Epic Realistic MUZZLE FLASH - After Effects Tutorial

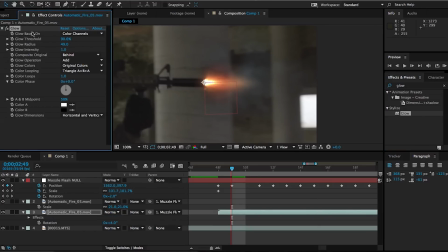3:27 Now just tweak some of your settings until it looks right and then just set the asset to add and that will help it blend with the footage
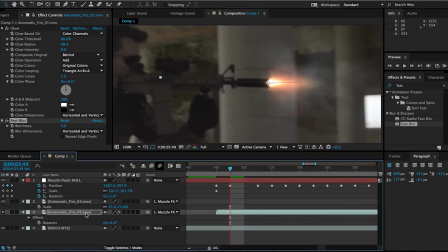3:35 a little bit more then we're going to add a fast blur since nothing is ever perfectly in focus especially this shot when you know there's a
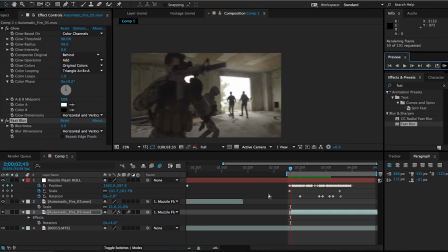3:43 lot of movement and everything and speaking of blurriness because of motion we just need to add some motion blur
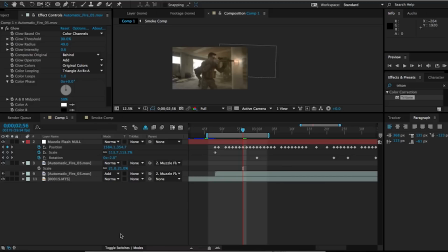3:49 to this clip now the button for motion blur for that particular layer may be hidden so just click on this toggle switches slash modes button down below here and it will reveal some new set of options and once you click that ball in motion
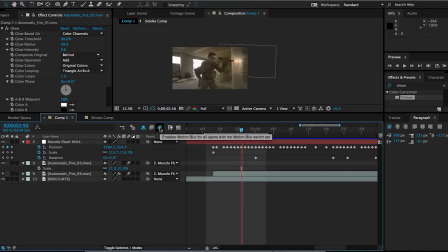4:03 icon then click the same type of icon on the top here and that will make visible any layer that has motion blur activated.
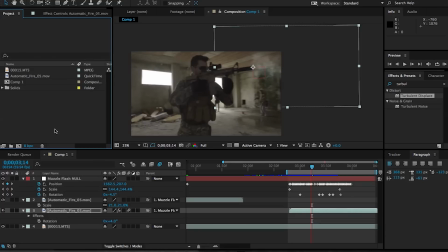4:11 So next up we're gonna create some smoke.
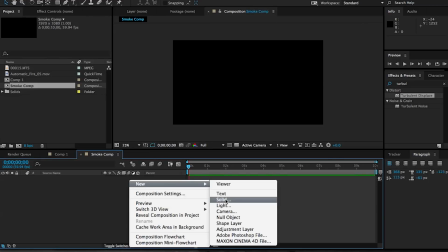4:14 So to do that let's create a new composition and create a new solid and we're gonna drop an effect called Fractal Noise and I really gotta
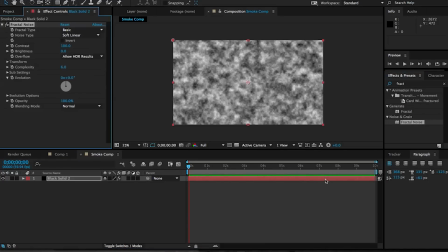4:22 thank Independent VFX for for this part of this tutorial because I learned this technique from that channel and I really recommend you check out the rest of their tutorials because they have some really really good stuff but anyways I'm just adjusting some of the parameters here and animating the evolution of our fractal
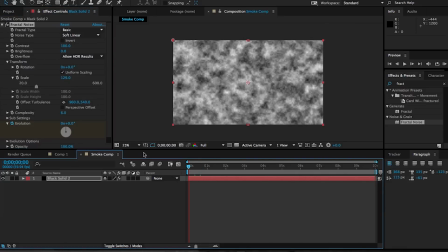4:41 noise and then I'm also animating the offset of the turbulence so that we can make it seem like this pattern is moving up which essentially that's what smoke would do if if it were in our scene then we're gonna add some turbulent displace effect and all we're gonna do here is just
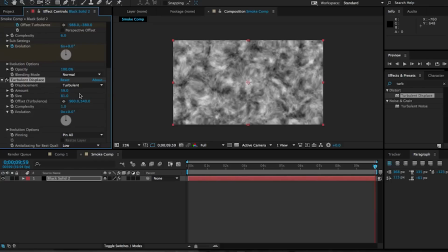4:59 you know maybe play with the scale but then just animate the evolution just like we did with the fractal noise and that should be it. Once you're done with that we have a smoke composition that we can use in our main comp and we can now use this for all sorts
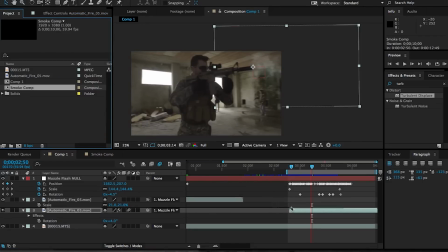5:16 of things like creating some smoke coming out of where the shells come out of the gun and even some extra smoke from the tip of your gun
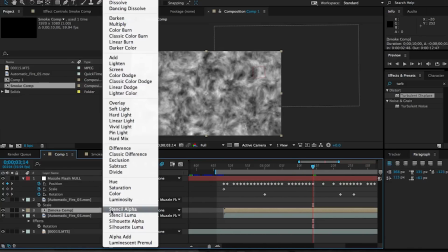5:24 if you if you need it.
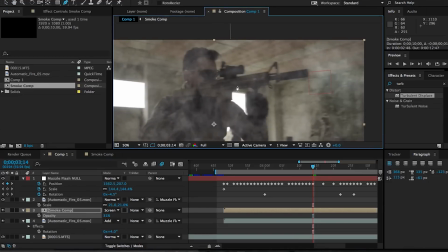5:25 Then set it to screen and you know maybe drop down the opacity a create a mask and feather it out and then and then what
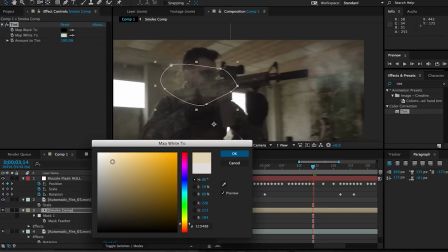5:33 we want to do is create an animation for the smoke so that it comes out of where the shells are being ejected move the anchor point and then
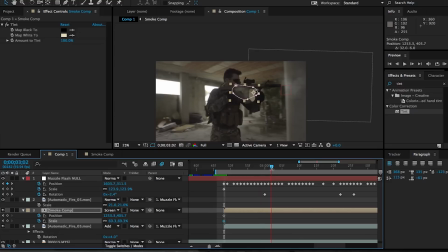5:40 animate the position to start from where the shells are being ejected and then move it sort of away from the gun and up and then scale it up not just because the gun is getting closer to the camera but also because the smoke is sort of expanding or at least we're just giving it that illusion and then you know the last thing that you want to animate is the transparency
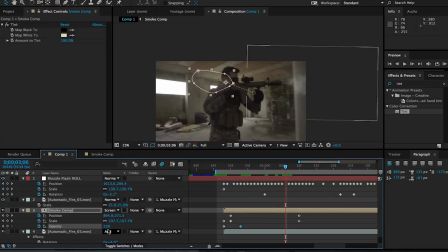6:00 and then what you want to do is duplicate this layer every time there is a new flash or a new shell being ejected which are pretty much happening at the same time and then all you
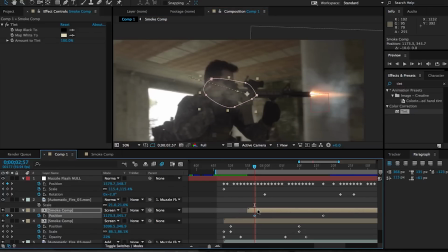6:12 need to do obviously is just readjust the position and scale and then
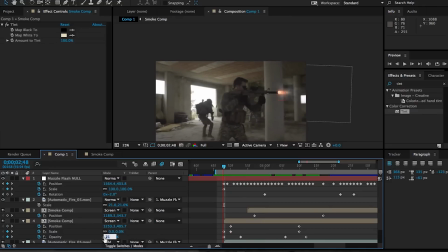6:17 do that for every time that the gun fires and that already adds a lot to this effect.
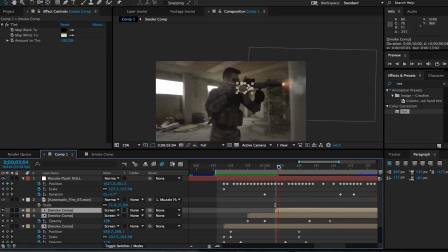6:23 So another element that we can add to further complete this effect, other than the shells coming out,
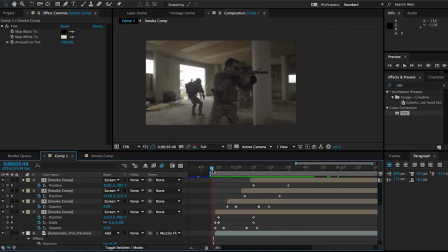6:28 is the illumination of the room and even of our subject firing the weapon. Although this isn't a really big muzzle flash,
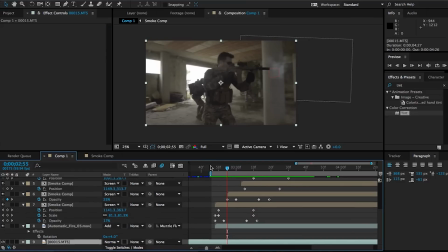6:35 there still would be some type of light being emitted from it and hitting the face of our guy firing the gun. So what we're going to do is duplicate the footage. We can trim it to be a little bit smaller, but it doesn't really matter because we're just going to be animating the opacity in the end.
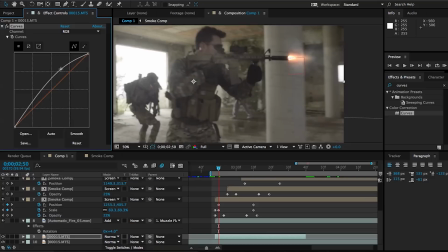6:51 Then we can add a curves effect and you know just sort of make it really bright and try to match the warm orangish color of the muzzle flash.
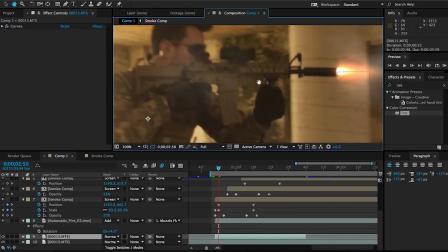6:59 Then all you need to do is just create some masks and at this point you're you're sort of painting you're you're painting where the light would hit.
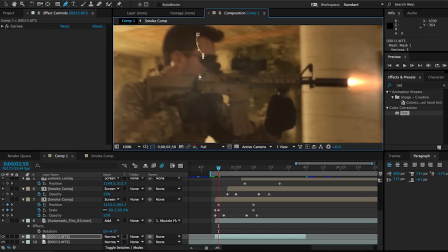7:06 So like some of the parts of the of our subject that are facing the muzzle flash and that are closest to it and then once you create all these shapes you can feather them out.
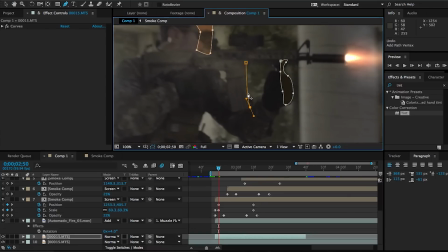7:16 Now you can go as detailed as you want but the only downside to that is that you have to animate all of these masks to you know follow your
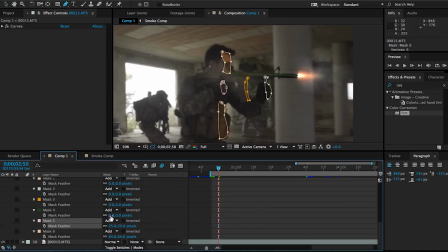7:24 subject since he is moving and you know these masks are going to need to change some shape they need to stick to those portions
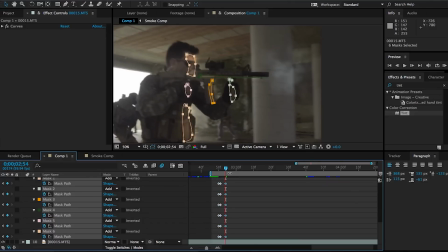7:32 that you're drawing them on to. So once you do that you can set it to add and then maybe drop down the opacity a bit and
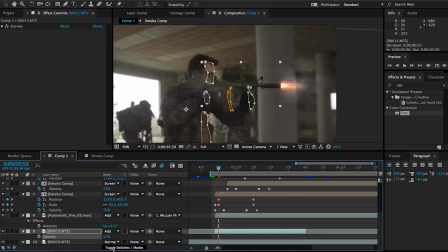7:40 then you have to animate the opacity so that the layer flashes every time there is a muzzle flash. So just bring the opacity up whenever there's a flash and then just fade it out after a couple of frames as soon as the flash is gone.
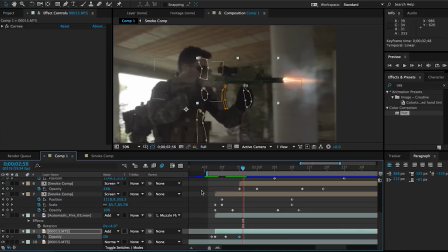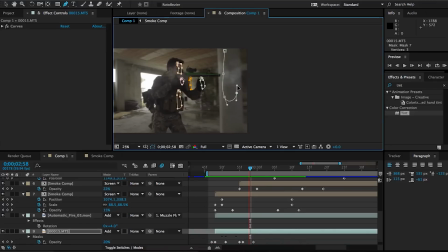7:58 And we can add another mask to this column that our gun is passing by, just to make the effect interact a little bit more with its environment.
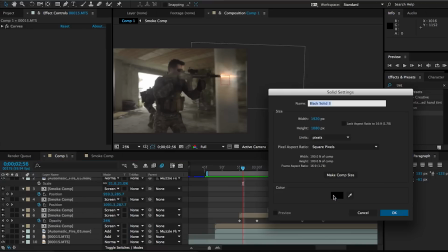8:06 And then finally we can add a solid, make it the color of your muzzle flash or close to it, then set it to add or screen,
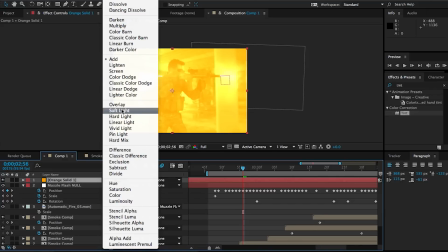8:14 whichever works best for you and then just make a generic circular mask over just the area of where the guy is shooting then feather it out and then once again you have to animate the opacity whenever the gun flashes and
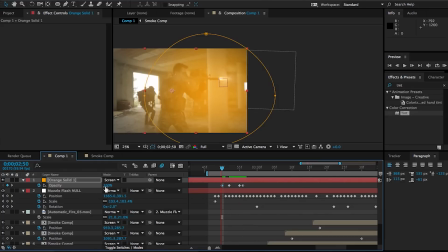8:27 that with our other mask creates a pretty convincing illumination caused by the flash. Alright so the very final thing to add are the shells being ejected and this is very simple and it's also very similar to what we did with the smoke.
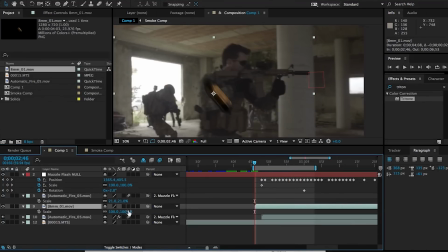8:41 All you need to do is bring in your asset and scale it down to match the size of what it would look like and then
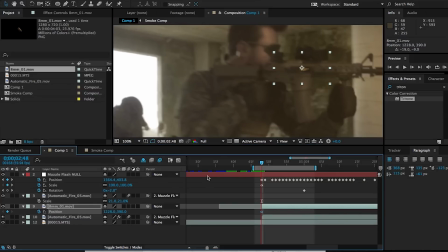8:47 animate the position starting from where the shells are being ejected and then sort of shooting off screen.
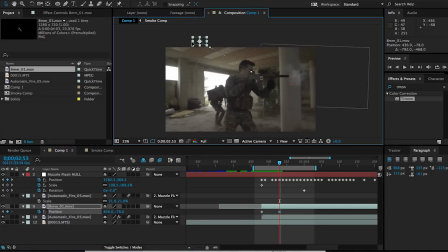8:54 Now what I did in this particular shot in the final video is something actually completely different. I actually used trapcode particular and I used the shell asset as a sprite for trapcode to use as a particle.
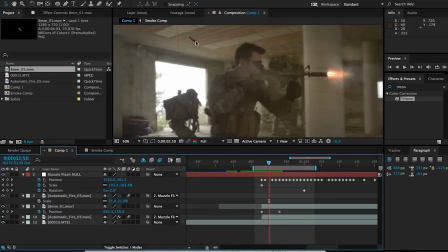9:07 It's sort of a whole other tutorial in itself,
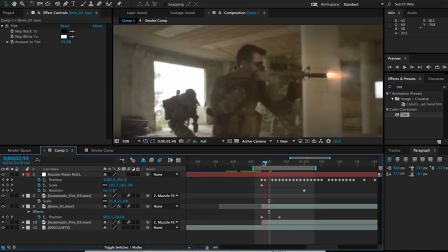9:11 but fortunately there is a YouTube channel called Render Reaper that has already done a tutorial on this and I think it's super helpful. I'll post it in the description along with the independent VFX channel. Alright guys, that is it for this tutorial.
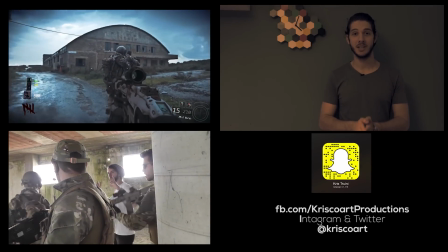9:26 Hope you enjoyed it and if you did like it, please hit that like button.
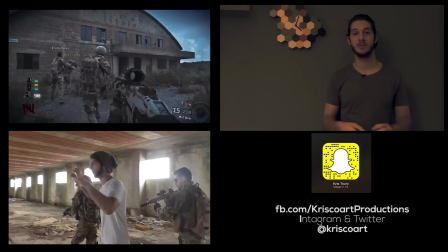9:29 And also one last thing before you guys go, if you share this video with your friends on Facebook, on Twitter by using these hashtags, any of these hashtags,
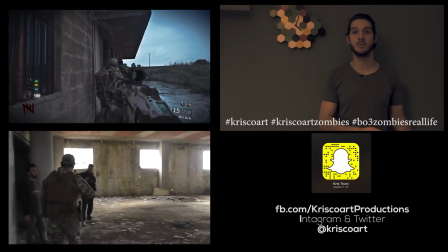9:37 I'll send you the remix to the original black ops zombies theme song that you can use in your videos also one last thing I want
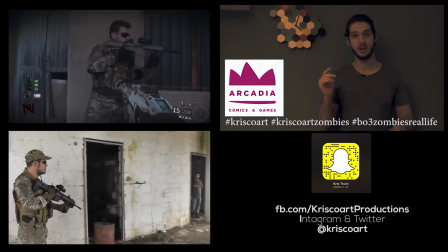9:45 to give a huge thanks to Arcadia they have a YouTube channel and go ahead and check it out because they helped me a ton with this
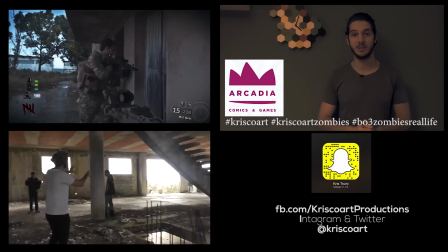9:52 video but anyways this is the first of many projects that are coming to this channel followed by a lot of tutorials a lot of behind-the-scenes
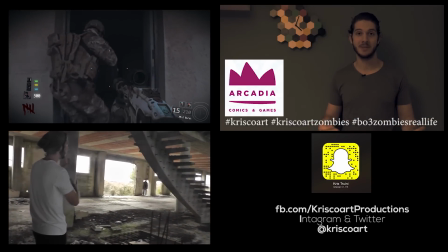9:58 look I can't wait to share everything with you guys so until then my name is Chris Srini for Chris Car Productions and I'll see you next time